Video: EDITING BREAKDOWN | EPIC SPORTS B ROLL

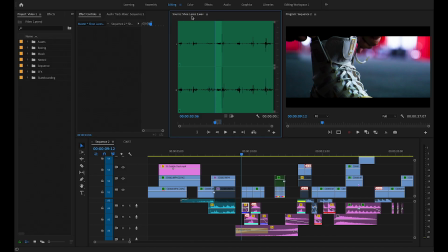530s
As you can see here, it says shoelace, it says shoelaces. So yeah, that's just a specific shoelace sound effect. You can probably pick that up online somewhere, as I did.
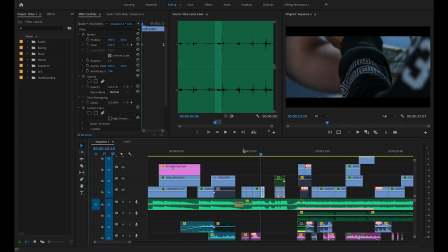538s
And obviously we've got like normal whooshes and just like things that are going along with a little bit of the beat. But going up over to the clips, let's just get rid of, actually we'll do it this way instead,
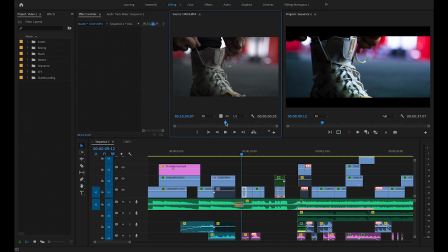546s
we'll actually bring up the original clip. So this is the original clip. It's literally just, look how fast this happens. But remember, I'm filming in 120 frames per second, or actually 100 frames per second. And yeah, so let's just drop this back again.
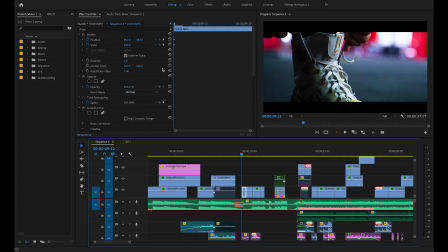559s
Drag this way so we can see the details. There we go. As you can see, I color grade it and everything, but I also keyframe the position and the scale so that it zooms in on the laces. But as it does it, it keeps the laces sort of to the left third slash center of the frame. So that's where the position comes into it. So the position moves to make sure that it stays in the center-ish.
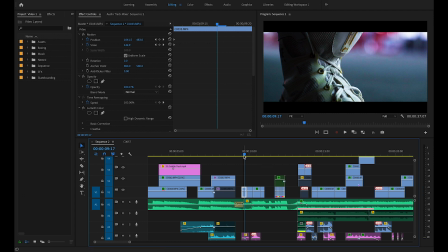577s
And one of the things that people miss out on when you are creating an energetic video or just something sports related or maybe videos in general is, in order to create that energy and sort of keep that energy momentum of the video going, you always want movement.
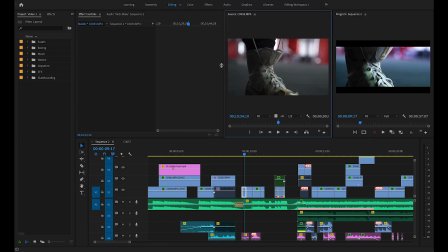588s
Now you saw when I shown you this original clip, it was literally just the still clip.
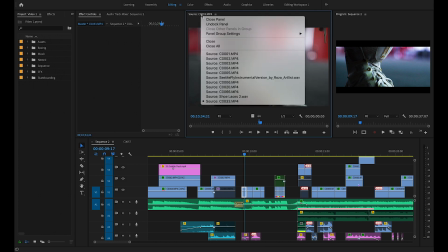593s
Like that, it's literally just super fast. But in order to keep that momentum and that speed of the video, I actually keyframed it so it zoomed in.
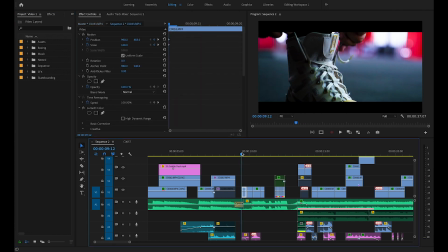600s
So even though the clip's not moving, it's still creating that movement, it's still keeping people.
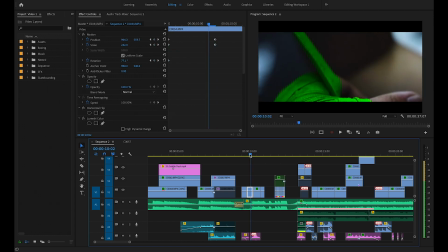604s
Now this one here where the wrap actually goes around his hand, this is actually an interesting shot.
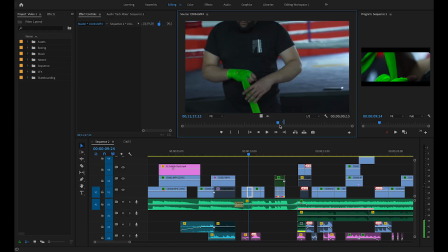610s
This is the original shot. Come on, Come over here. So this is the original shot. It's literally just Nabil wrapping his hand like this.
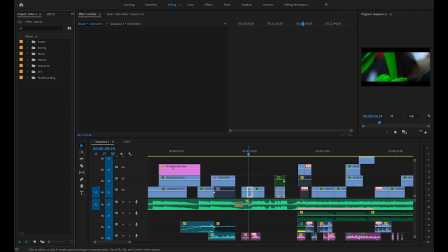617s
It is nothing special. So what I actually did to achieve this shot was obviously what you just saw there.
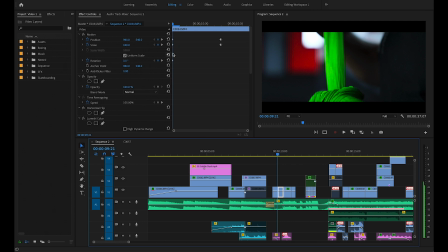622s
That's how we shot it. So I scaled this clip up from 100 to 255 to zoom in this close.
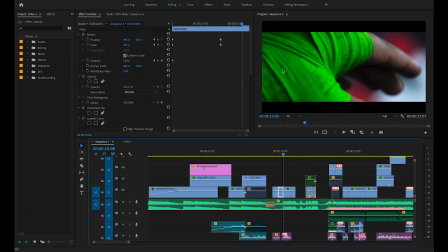628s
Now we're only filming in 1080p for this entire sequence. When you up the sharpness, I believe I upped the sharpness to 30. So obviously it still kept the clip pretty clear, which is cool. I was actually really surprised with that.
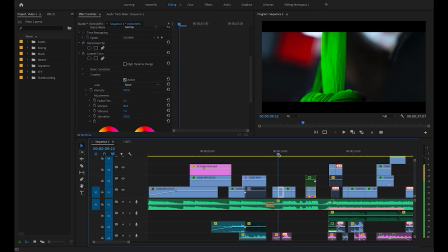638s
But more importantly, if we go back to the beginning and we have a look,
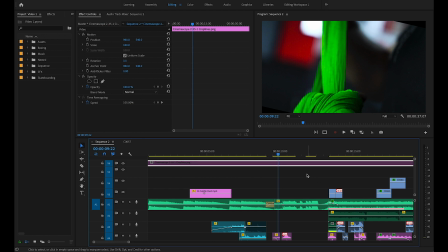642s
let's take away the black bars at the top and bottom, and you can see, look, the clip has actually started rotating if you look at the corners.
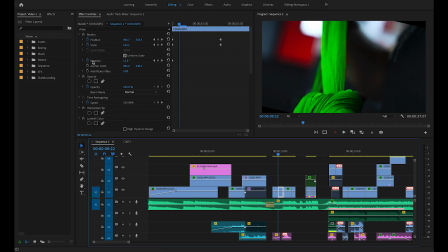649s
And that's because, let's go back to the clip down here, I keyframe the rotation, so as we go through it you can see that the rotation happens like this.
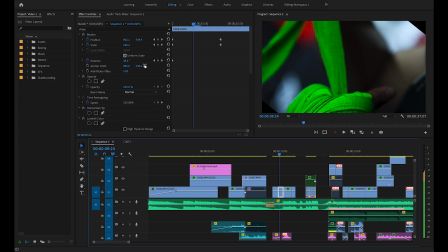656s
You can see it. The reason why I had to scale up to 255 was because if I scaled it any less you would have been able to see the rotation happening like this.
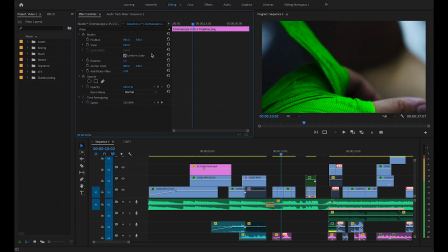665s
So that is one of the main reasons why it was scaled so high.
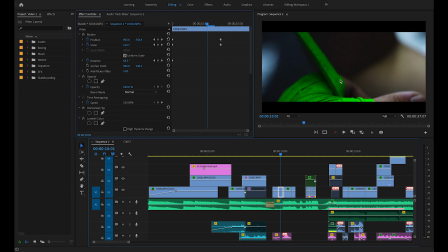668s
When I rotated it in the direction of which direction the bandage was turning, like the wrap was going. So you can see the rotation follows the wrap around his hand, and then it's just a simple cut.
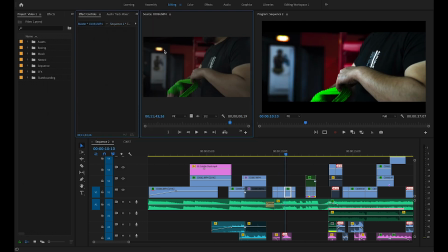681s
And then same again with this cut. Let's see what the original clip is. The original clip for this is literally just this. Look how bumpy that actually is. There you go. But when we go, let's close this again, do this, ta-da, oh my god. Working on a laptop.
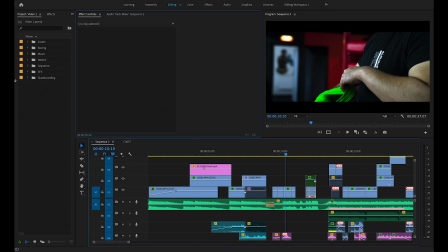695s
I'm usually on an ultra wide screen, so working on a laptop to capture this video for the aspect ratio, so you guys see it in normal aspect ratio, is pretty weird. But yeah, as you can see, so color grading again, the normal sharpness is just 20 again. Pretty much every single clip is either sharpness of 20, 30 or 50.
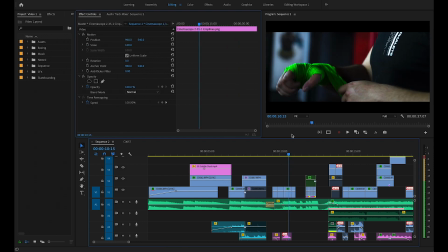712s
You just play around with it depending on the clip. Yeah, as we go around, it's just following his wrap again, continuing from the previous clip, so it looks like this transitions to this.
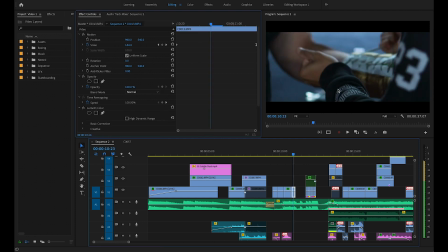720s
So you can see that I've kind of put those together. And then last one was the clip just here with the boxing glove. This was Nabil's trainer putting the boxing glove on him and just sort of doing this.
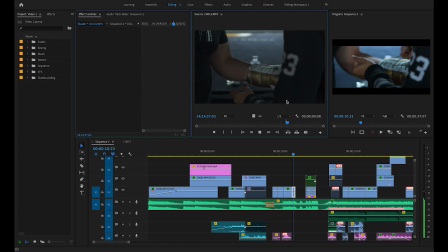728s
Now if we get the original clip again, it's nothing special. It's literally just this of him tightening his lace just like that, and that's about it.
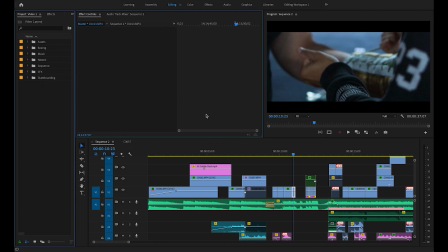736s
So just extend this again. This is probably going to have to happen 100 times in this video, just deleting the source monitor.
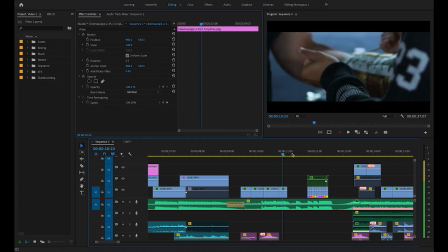741s
So on this one we actually stay close up and then we zoom out as we pass back, because obviously all the other ones were zooming in. I wanted to have that differentiation, and then it goes to a black screen.
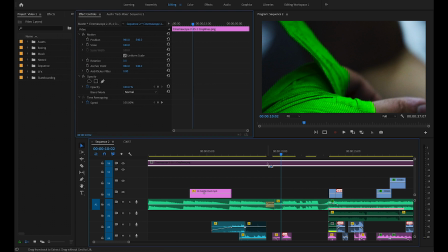750s
But also what you've got to think about is the fact that we had the black bars in it meant that it hid those corners coming into thingy.
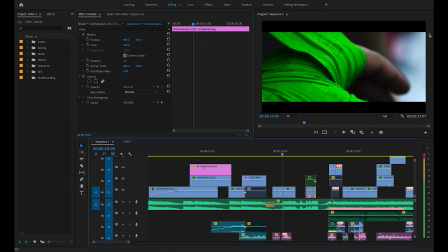756s
Now I actually think, if I remember, there's a corner that you do see. If I remember somewhere, there it is.
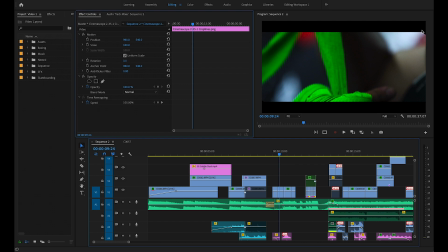760s
Look, you can see here, you can actually see a corner of the screen that just comes out of the black bars when it's rotating. I already did know about this when I exported the video and everything. It's just that I thought it was so subtle that nobody would notice, and nobody did notice.